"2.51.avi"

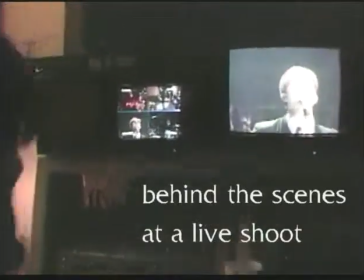8:49 Here's some behind-the-scenes footage at Nick, only his second time ever calling a live shoot of a Beatles band we did.
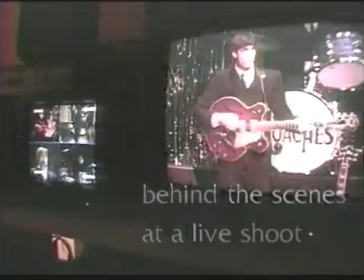8:56 Camera 2, pull out, and camera 2, you're on the air. Camera 3, stay there.
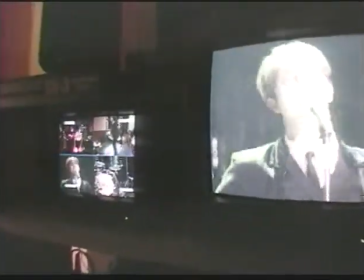9:01 Camera 3, you're on the air. Camera 4, don't move. Okay, camera 4. And camera 4, you're on the air.
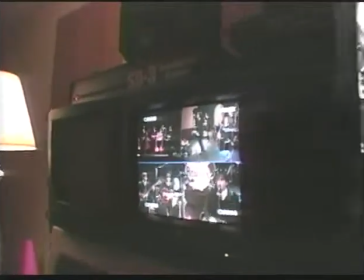9:07 Camera 3, let's get up. One shot here. Camera 1, let's move in and pan.
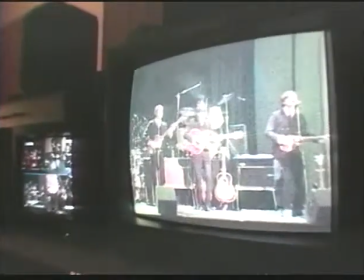9:12 Camera 1, move in for a pan shot, left or right. Camera 2, you're on. Okay, camera 1, you're on with the wide shot.
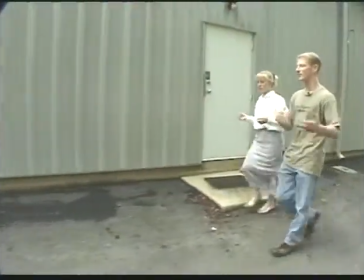9:20 Camera 3, let's move into a pan shot, left or right.
One thing we didn't talk about in the main body of the tape is using a car also as a dolly.
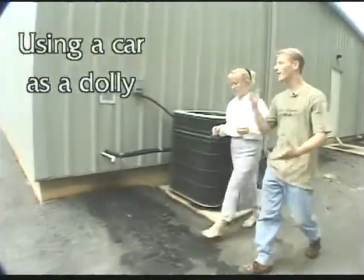9:28 Hey, it has 4 big wheels and it's smooth.
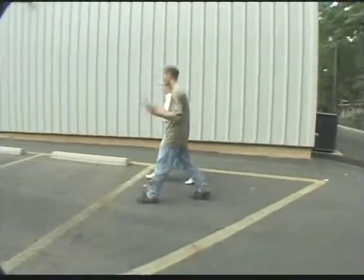9:30 Here's some shots that we did just using a car as a dolly for a conversational scene where our actors had a wireless microphone on.
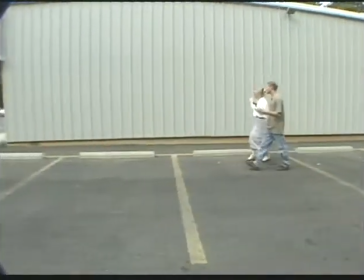9:38 Yeah, but maybe if you ripped out some seats or something. I don't know. Either way it goes.
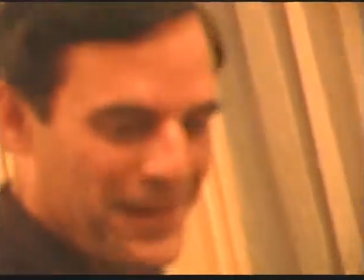9:43 Did you get that on film? Because I want to put together an outtakes reel of all this stuff.
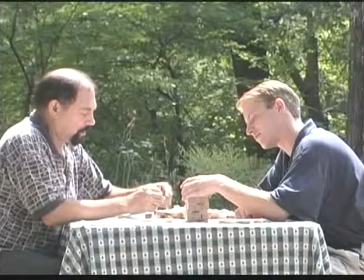9:50 You wouldn't dare. You know that, Steve.
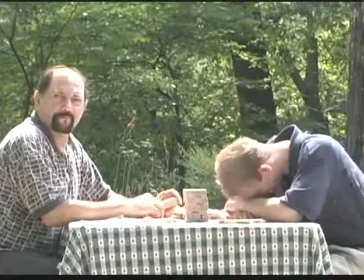9:55 You need to cut down on the coffee. Cut. Well, we slaughtered that one.
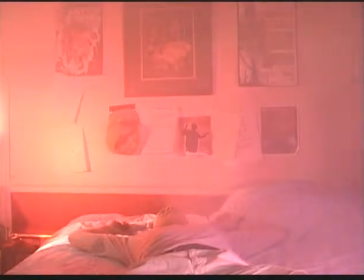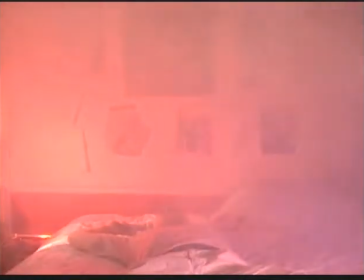10:09 And
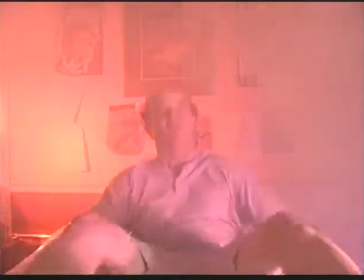10:12 action. Cut.
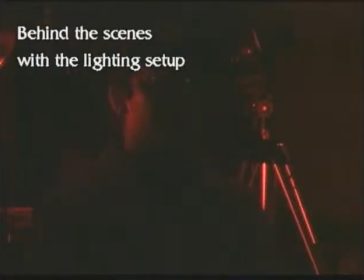10:18 Okay, it's adding a little background. But again, it's good to separate your lights as you switch them on and off to see what is affecting what.
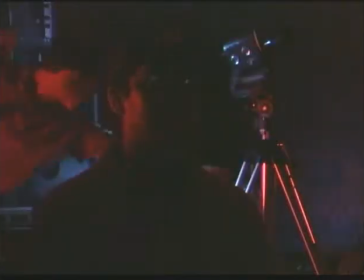10:25 Now we'll add the background lights and the accent light in order, and this is all you need to know about lighting.
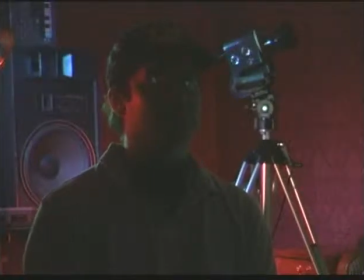10:31 And now the foreground light. If you were just to use overhead light, Joe the cameraman will switch the overhead light on. Joe, would you hit the switch right by you right there? Okay, this just wouldn't really look too attractive because it's not what you're looking for.
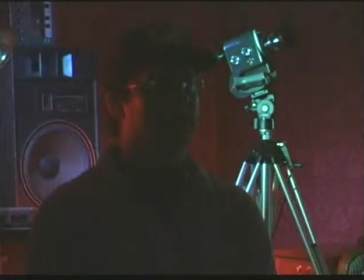10:46 So flip it off. It just has that overhead look. So instead, we're going to use a soft light, and Nick will now switch on the soft light. We use a small silver dome by Photoflex that we love, and the problem we had was that the soft light in this small room was not separating the background that much, so we had to tilt the soft light away, and we could go ahead, aim it on me totally. It'd be a little harsh and washed out. And the problem with this is, although Joe could stop down the image and the whole thing, adds a little too much shadows, and if he were to stop down the image more, the background would get too dark. So go ahead and pull the soft light away. So we pulled the soft light away and bounce it more to the wall. Matter of fact, Joe, if you can get a shot of Nick and the soft light, if you'll notice,
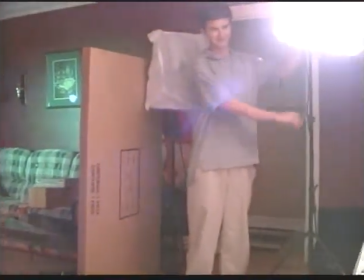11:45 look at how ugly the set is all by itself. Look at that. It's he's just bouncing it toward the wall.
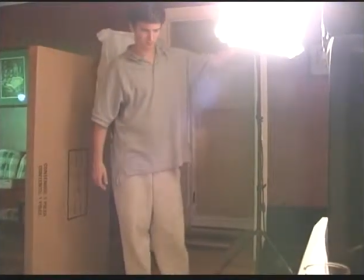11:51 And the cardboard, point to the cardboard, Nick, that you have back there.
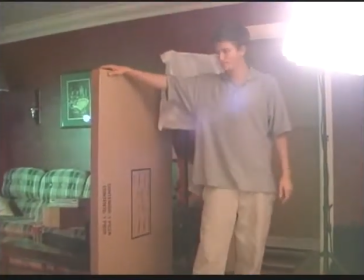11:54 That is just a little thing that we put up there to try to separate the light a little bit more from the background green that you see on the wall back there.
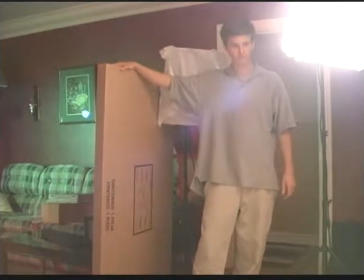12:01 A lot of people use real, cards and stands and stuff. We're lazy, and so we took a piece of cardboard from a table.
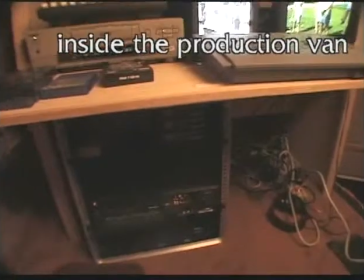12:09 Here's a brief look inside our production band, the Long Distance Runners,
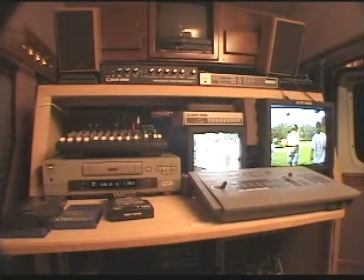12:13 and an extra deck below and above our switcher and our DSR 30, all ready to switch.
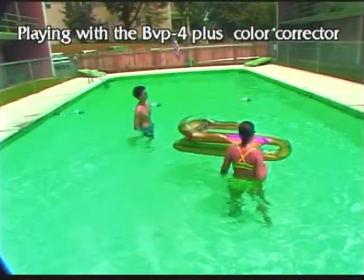12:19 Here's us experimenting with the BVP4 Plus color corrector, just having some fun,
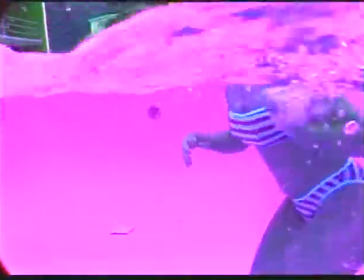12:24 seeing the different kind of shades of blue and orange and green and yellow you can get with the water.
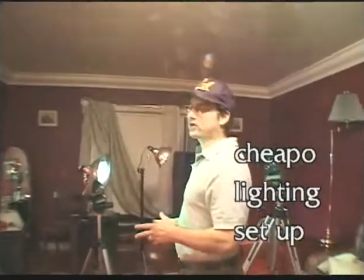12:32 It'd be great, for a sci-fi movie. We wanted to use some low-cost lighting to show you that it really doesn't matter
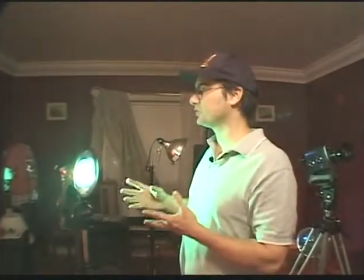12:40 what you can get some creative backgrounds with no excuses of, oh, I couldn't afford that.
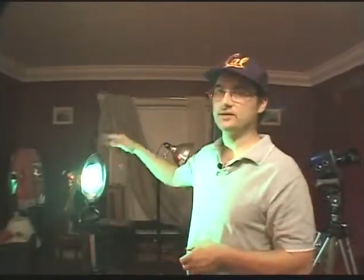12:45 But you can afford these lights because they're about $3, and the clamp and stands are around $5.